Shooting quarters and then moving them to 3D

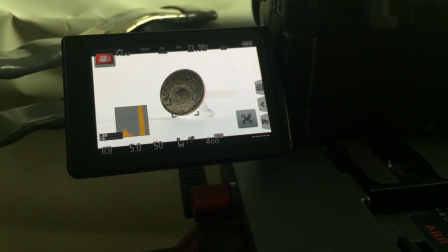(4:05)
You see, as the coins point in this direction,
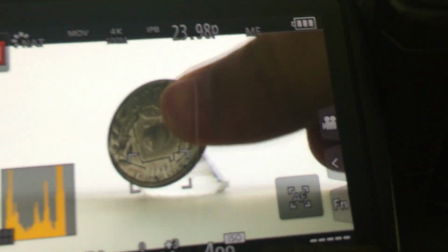(4:09)
it gives a lot of illumination, but as soon as you turn it back towards this light, it'll start catching that cool specular and shang.
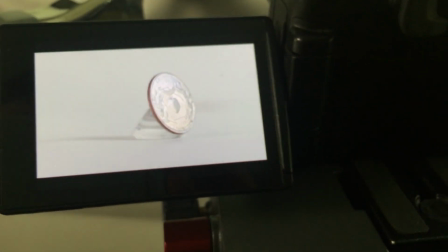(4:18)
But, here's our tool back on. So let's fill in kind of the shadows there. And our key.
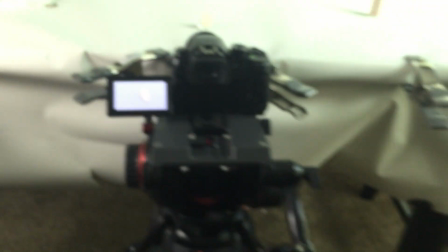(4:25)
I'll flip that off too to show you.
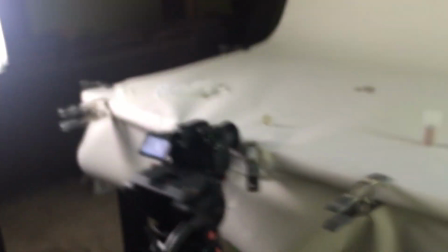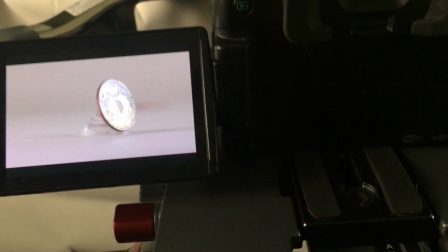(4:31)
And do the same thing.
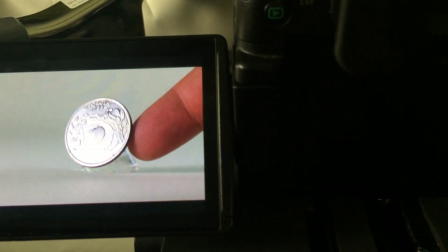(4:34)
And the iPhone's not giving you a great representation just because it's trying
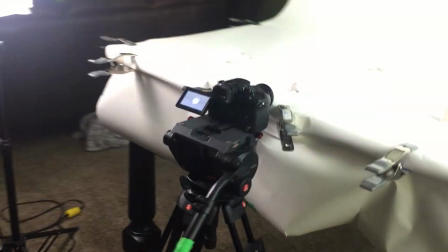(4:43)
to do an auto exposure on stuff. Anyway, so I'm keeping it simple. Just two lights. Mostly just working on trying to catch the specular off of the coin.
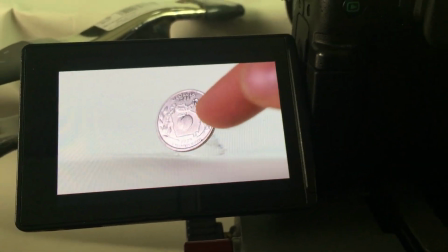(4:52)
Come on, focus. Now, the question was, okay, how do we showcase these coins?
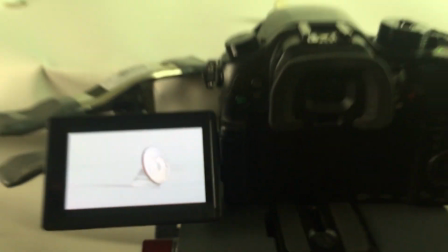(4:59)
Because we have a coin for each state, and they have these cool little textures, or the, oh, hello. They have the cool design on each coin and
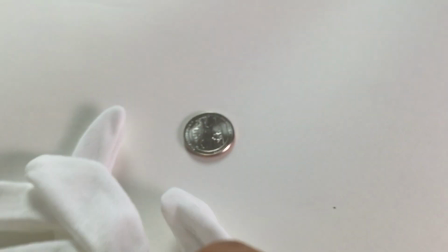(5:11)
they give us these nice coin gloves to make sure we don't put smudges of that coin is just one in my pocket so
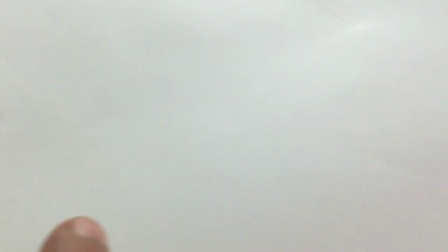(5:16)
I've been touching it just to get it set up so these are the shiny ones without any oil on them it's
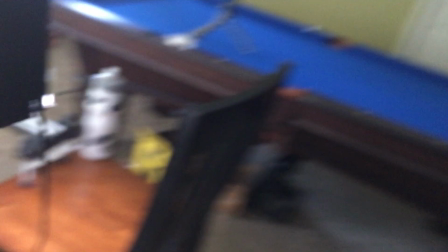(5:21)
like okay you can see the slider here how do we get some movement
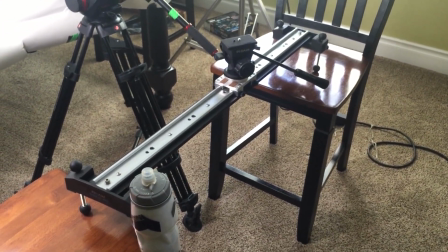(5:27)
in this thing especially in a macro this is a really crappy slider I just happen to have with me and my other sliders on a different job right now
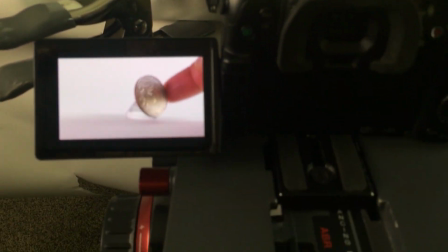(5:35)
because they're it's a good shot static but especially nowadays people want dynamic movement especially on products just have to
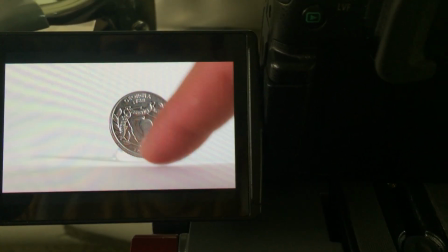(5:44)
see what that what's more more about we also not set up because look at this you see the base that little glass thing the shadow all sorts of stuff which kind of detracts from the product so what do we do how are we going to make this work well we're gonna kind of cheat today. So using basically the same setup, I'm going to come back to each coin and I'm
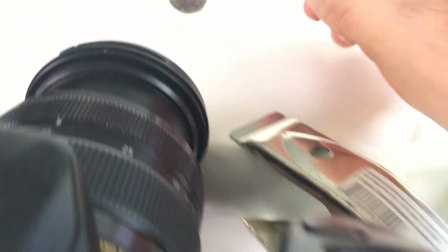(6:08)
going to shoot basically a still of each coin straight on.
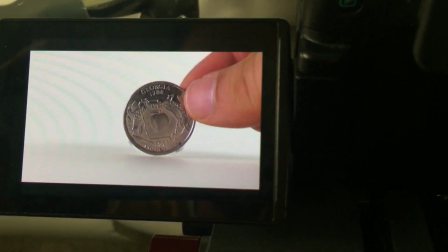(6:14)
Straight on and straight to camera so that I get as much kind of flat
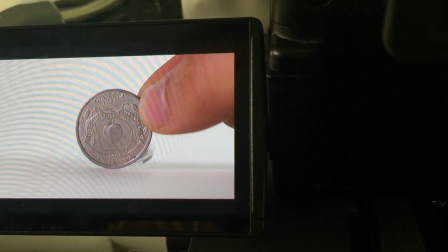(6:20)
information on here as possible.
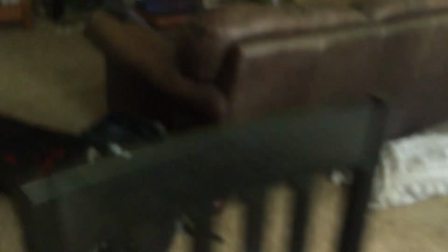(6:26)
and then I've kind of been playing with it all morning just to make sure I could do it right.
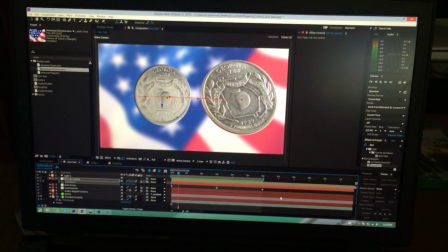(6:31)
We're going to cheat and bring it into element 3d and do all of our
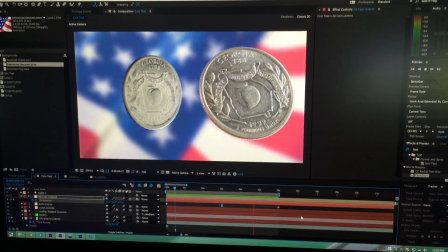(6:37)
motion just in pseudo realism.
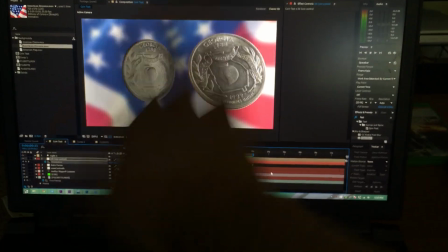(6:42)
So we could do, cut the background, do whatever we need to do. This is just a mock-up. It's, I just grabbed something from the background and stuff.
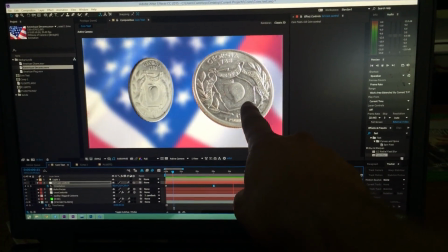(6:49)
So here's the coin that's video at one still frame of the video of the coin.
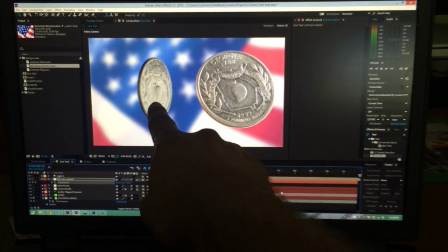(6:54)
This is the same thing but mapped onto a 3D model of the coin. So we can do whatever we want as far as motion goes because otherwise you're just going to be, we're going to spend hours and hours and hours trying to make it look just right,
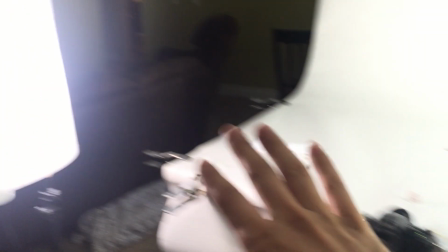(7:09)
get the focus just right on the macro, make sure the lighting looks good, move it around, etc, etc.
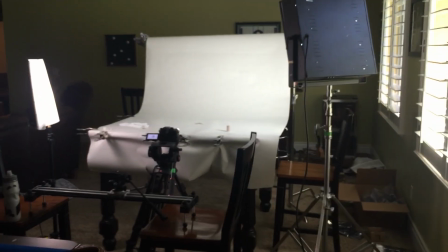(7:15)
And that's just going to be a headache, especially when you can do it in the computer and get the exact motion that you want.
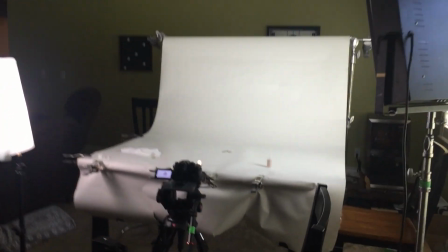(7:23)
So it's a little bit of a cheat today as far as practical shooting goes.
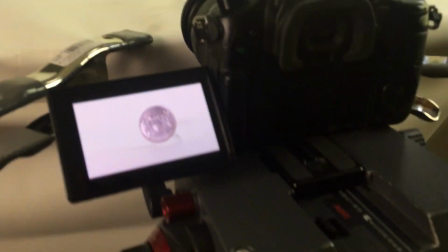(7:27)
I apologize for all you who aren't 3D types, but you know, this is the kind of stuff you need to do.
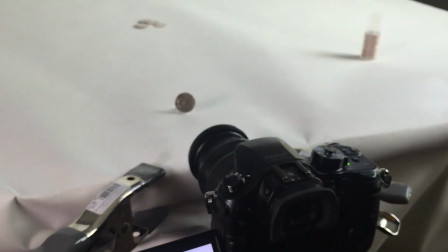(7:32)
You got to get in there and learn some after effects and some pseudo 3D so you can make stuff like this happen. So there you go. It's going to look pretty cool, I think.
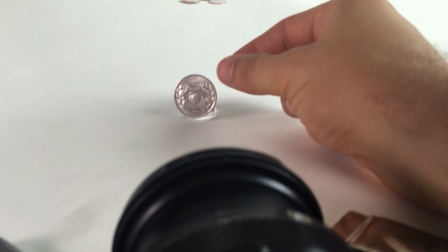(7:42)
Again, the thing we have to worry about is making sure when we shoot this so that we don't shoot anything on the coin that's going to bake in the shadows.
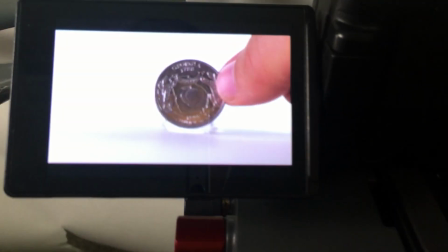(7:51)
Because if we shoot the coin, if I shoot this coin for 3D and I shoot it with this nice highlight like this,
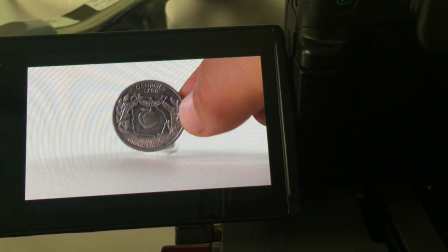(7:58)
it's going to have this highlight always on the 3D coin. So I need to shoot it as flat as possible so that when I stick in the computer,
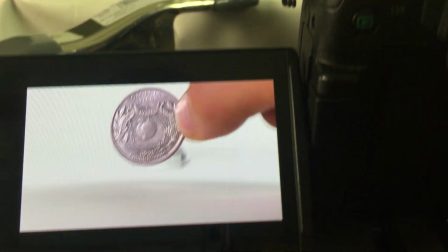(8:05)
the computer can then do all the highlights and movement and you'll see from the 3D lights that happening instead of having it being baked in.